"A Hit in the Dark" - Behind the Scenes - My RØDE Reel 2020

As we all know, a filmmaker's sound is 50% of your film, and it's extremely important to get good sound, to really immerse your viewers in the whole film experience. Obviously, sound is very important in every film. It's at least half of the entire production, and that's where half your quality is going to come from.
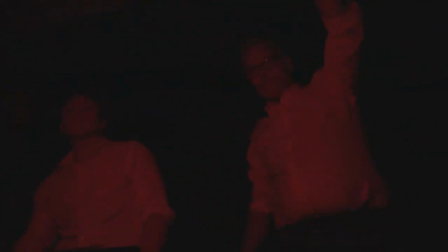[0:23]
For this film, it really is important to make this as most of an immersive experience for the audience as possible, especially being late at night.
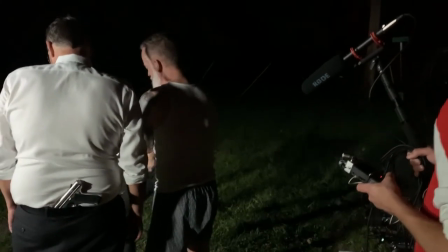[0:31]
We really wanted to get the great ambient noises that happened and especially in this scenario of life or death Just giving that really immersive sound and
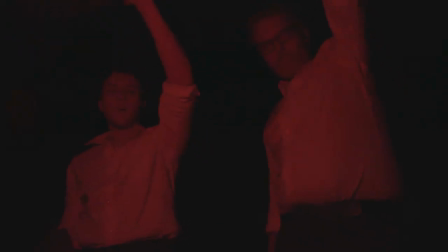[0:38]
making the audience feel like they're right there in the car with them Especially at the beginning and throughout the whole scene was was very important This film was very dialogue heavy So that was kind of very important for sound to capture all that as well as it wasn't because of the time constraints of three minutes it wasn't super suitable to have like a ton of a ton of music playing throughout which is easy sometimes it's easy to kind of mask like bad audio with music in the background but that wasn't the case for this film so we
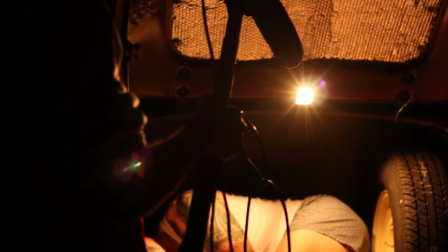[1:10]
had to have good audio in that and I think the film improved just because we had good quality audio. As sound designer boom operator for this film it was imperative for me to be kind of in all kinds of positions all kinds of weird places to kind of capture
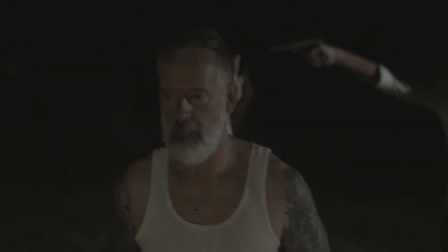[1:26]
the audio for these characters for example like we had this one scene where our guy sprinting just mad sprint across the forest and i was just i run along with the with the microphone trying to capture that audio as well trying to capture like the feed but also the screams at the same time as well as trying not to get too much wind noise or anything like that so that was kind of a challenge but
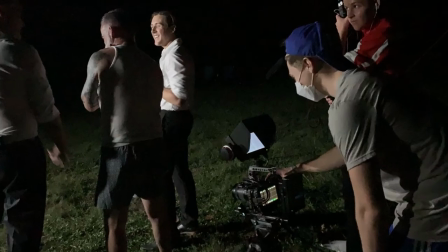[1:47]
i'm trying my best to kind of get in and all kinds of uh all kinds of angles and everything just to get that best pristine audio
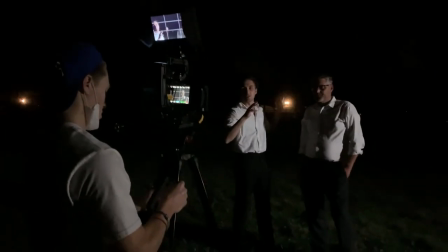[1:54]
so when we weren't like frantically trying to you know get to the next shot or whatever and we had couple moments to just you know really listen
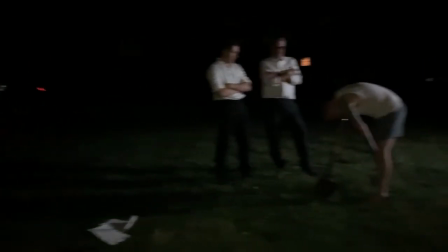[2:02]
to our surroundings and think like okay what sounds would really help immerse our viewers into this scene so i think aside from sound
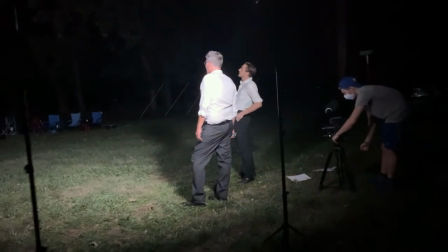[2:10]
lighting was probably the the most important aspect to this one of the most important aspects to this film we needed a main source of light to illuminate our actors and
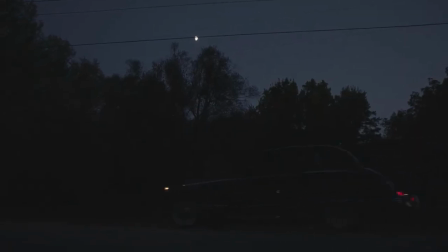[2:19]
uh the light from the car was just too dim and we couldn't have you know the headlights on for eight hours i'm just setting at the lights in one area, mainly just trying to simulate moonlight because we were filming at night. Keeping the moonlight or the simulated moonlight consistent was really important. So really just maintaining continuity throughout this film was important, whether it's sound or lighting, just to prevent any inconsistencies from occurring.